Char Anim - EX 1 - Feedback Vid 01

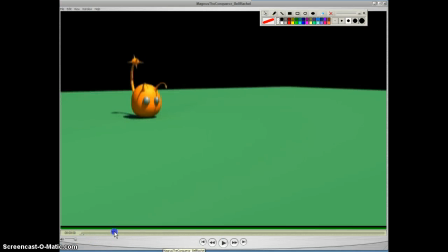So it actually does a really nice job on the jump, but when it, well, I don't know, it kind of comes up off the ground without stretching there, so you probably need like a stretch to like push it up off the ground. You got this stretch here, but then when it hits the ground, it takes it a while to sort of squash down.
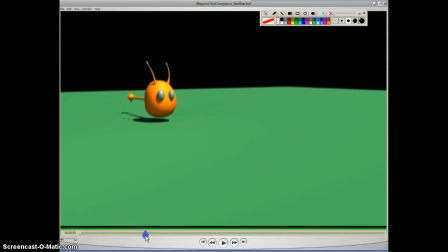So I think that like you're kind of having that same issue that we saw earlier with somebody, I don't remember specifically who, that when you hit the ground, like your body's going to compress relatively quickly, and I think it just takes too many frames. It's almost like it's got a hesitation before it squashes of a few frames,
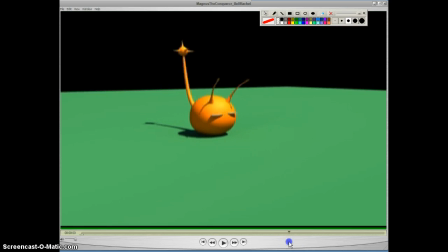and so we really need to kind of make that squash happen just a little bit earlier, so it feels like a result from this. I think your tail actually looks really good, though. The tail animation's looking really nice. I think you could probably do a little bit with offsetting some of these antennae, maybe making them not hitting at the exact same time.
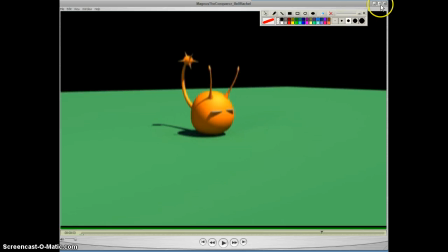They got some good overlap in them, but both of them are kind of doing the same thing. But otherwise, that one's looking pretty good.
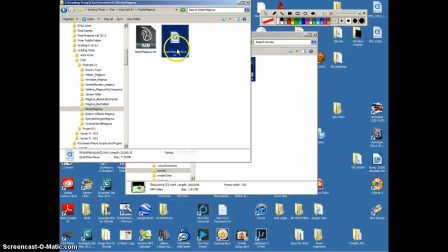Okay, this is Kalen.
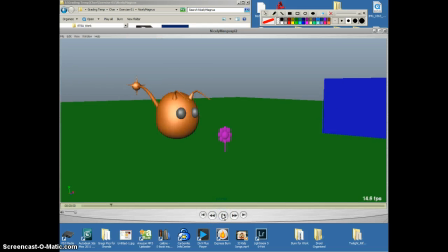I think that you. Let me see. I don't think you're having quite the spacing issue with the landing.
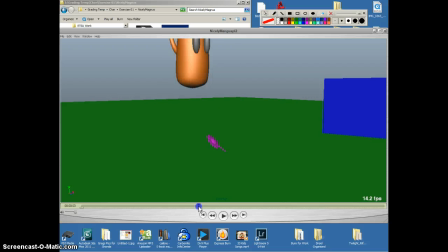I think you can angle your poses a little bit more. It still feels like it's squashing straight up and down, and you're getting shots like this where you're kind of losing your framing. And I think you and Alondra kind of have that same thing going on, and like a lot of stuff is starting and stopping at the same time.
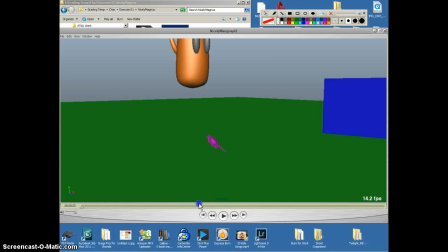So it may actually just be like you're, I don't know, you kind of play around with like the. I think it's just the body just feels a little stiff in the way it moves. This would help too to have like a stretch right before the character hits the ground. Um, but I don't know.
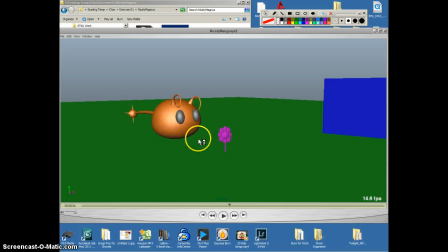We can kind of look at that, but I feel like it needs a little bit of loosening up, and it still feels like everything's kind of starting and stopping at the same time to me as well. So okay, I think I'm actually running out of time on this video.
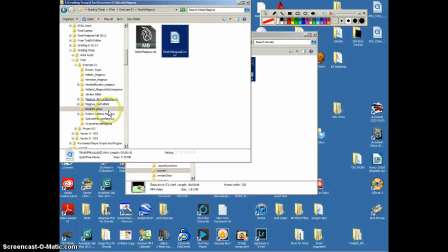There's a limit of 15 minutes, so I'm going to go ahead and stop on this one. I'll wrap up the last 3 or 4 and then do a little demo